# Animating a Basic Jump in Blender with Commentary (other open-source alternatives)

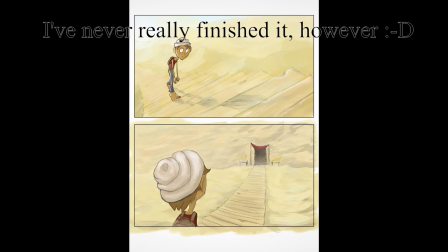249s
I also made a short comics in Krita, and I liked it.
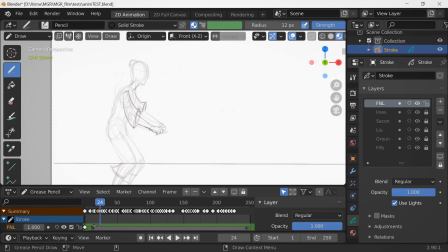253s
It comes with pretty decent tools too, but I prefer Sketchbook. I do most of my illustrations in Sketchbook now. And yeah, I think it became fully free, and it's by Autodesk, and I think many of you know it.
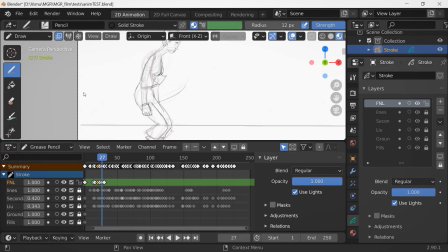270s
So I did the lines, and then one of the most satisfying things for me here was animating cloth. I think it added so much to the dynamics of the character.
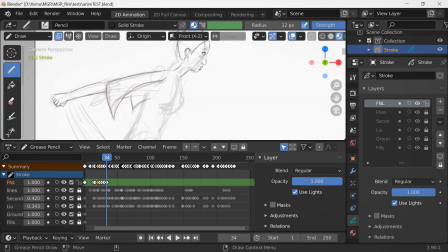284s
I think those loose sleeves and the secondary animation just add so much life to it.
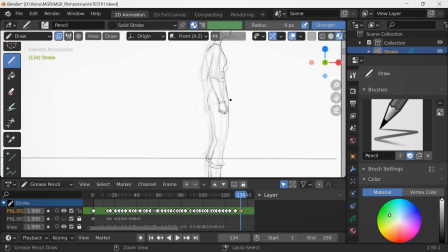289s
I love it. Most of the time I was copying the face, the wall head, But not always. I was changing expressions, especially when she jumps, she closed her eyes.
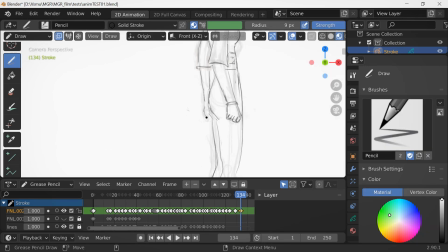306s
Also when she's standing at the end on the right canvas, I had to redraw the face. As you see, the camera is a little bit behind her now, and more of her back and butt is exposed.
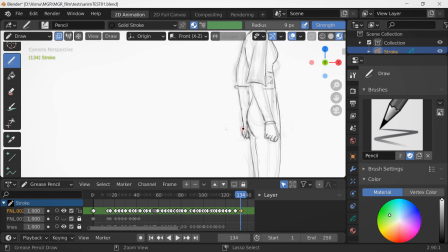322s
So we're looking less from side and more from behind. I just want to say this is not from imagination.
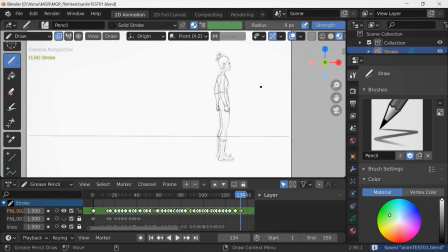331s
Well, some of it is, but I actually used reference for this.
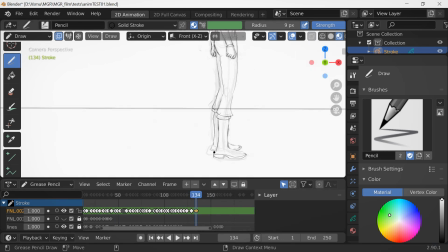335s
I used a reference video by Katie10. I'm sorry if I pronounce your name wrong.
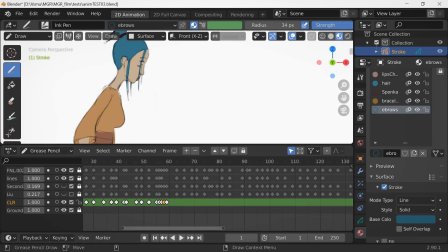343s
It really helped me, and anyway, thank you for the reference. I will post the link of the video in the description.
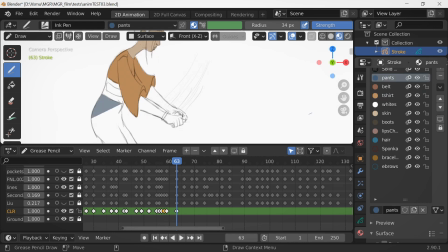349s
I think it was an amazing reference for this. So this jump was from the video reference, and the last part when she stretches her leg.
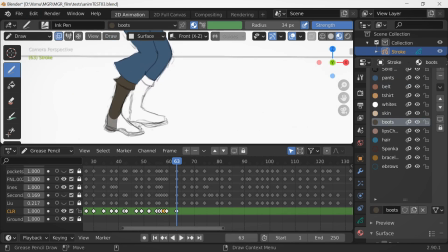358s
I took one photo on smartphone. Basically, the animation at the end was from imagination.
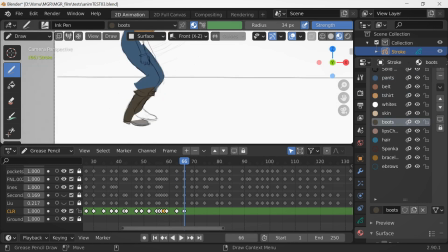364s
You should not be afraid to use references because you learn from it. It's the same as with drawing.
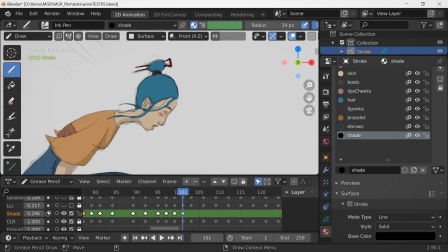371s
There were times when many people were like, oh, you're using references, isn't it cheating or something?
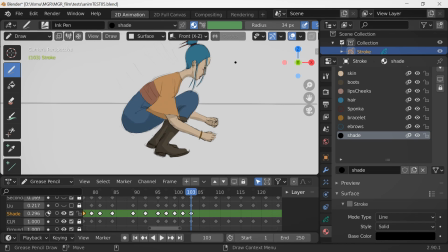375s
Well, everybody uses references. I mean, well, it will always be better if you have some sort of guide, yeah, something which will help you.
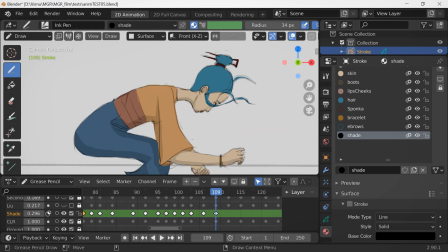383s
So it's definitely not cheating. It's unless you completely traced the character from video, yeah.
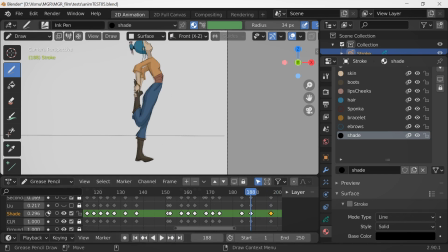391s
So the thing like rotoscoping, which I personally don't consider to be an animation.
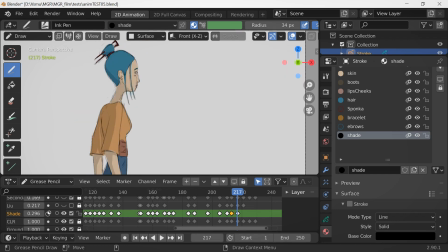397s
I'm sorry. I know there can be pretty interesting results from that.
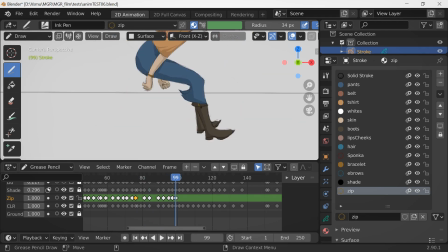402s
I just don't think you need to be especially skilled to do rotoscoping. But yeah, you should not be afraid to use references.
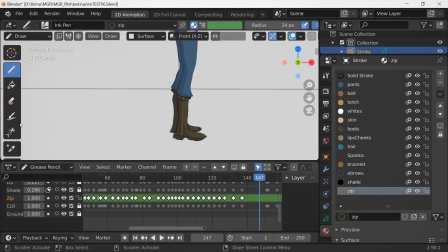410s
So next step, I did the coloring, and yeah, and this is what I was talking about.
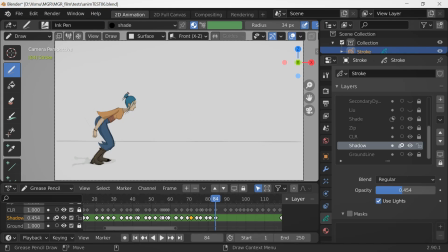415s
I was hesitating at first which color scheme should I use. And this is great. If you have materials, you can change it as you want. You can test different colors, different tones. So I chose these complementary yellow and blue colors. I think it's amazing that these tools became so widespread, so accessible.
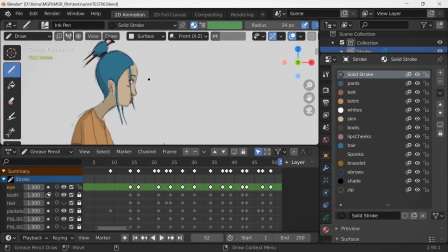434s
By the way, you can type down in the comments which animation do you prefer. Is it 2D, 3D, stop motion?
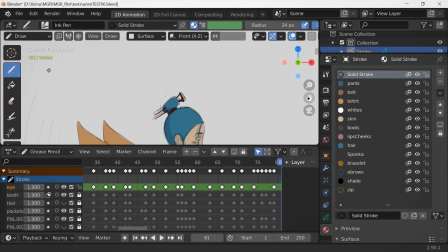441s
I would be interested. Also, animating the hair strands was quite challenging.
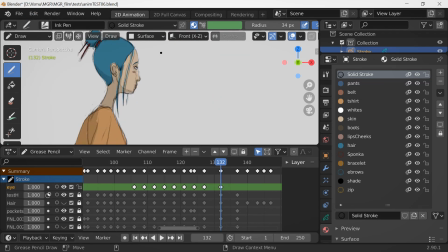446s
I was doing like 3 or 4 tests until I was at least a little bit satisfied with it. At some part those hair were floating around, they had like no weight.
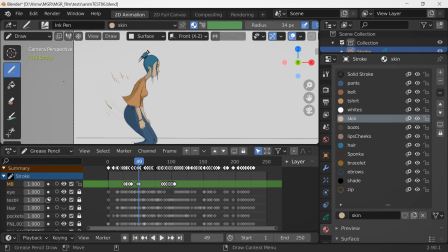457s
And when you think about it, the hair doesn't move that much when you jump. And after coloring, I did some basic shading. I added shadow on ground, also some shades on the character. And then I added some sort of motion blur effect. I did it in DaVinci Resolve.
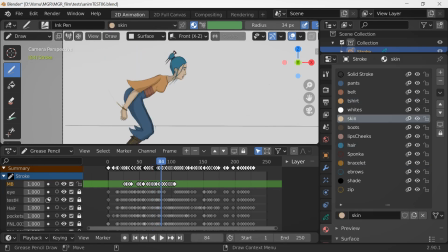471s
And I added a simple background and did some really basic color correction, as you can see in final result.
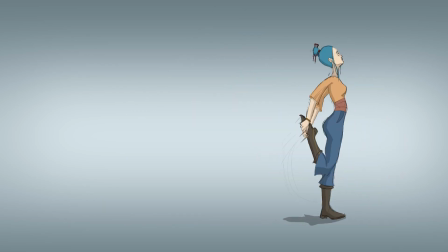So yeah, that's it guys, hope you learned something, hope you liked it. And as I said, if you liked it, please consider following my channel. And yeah, that's all for now, see you next time.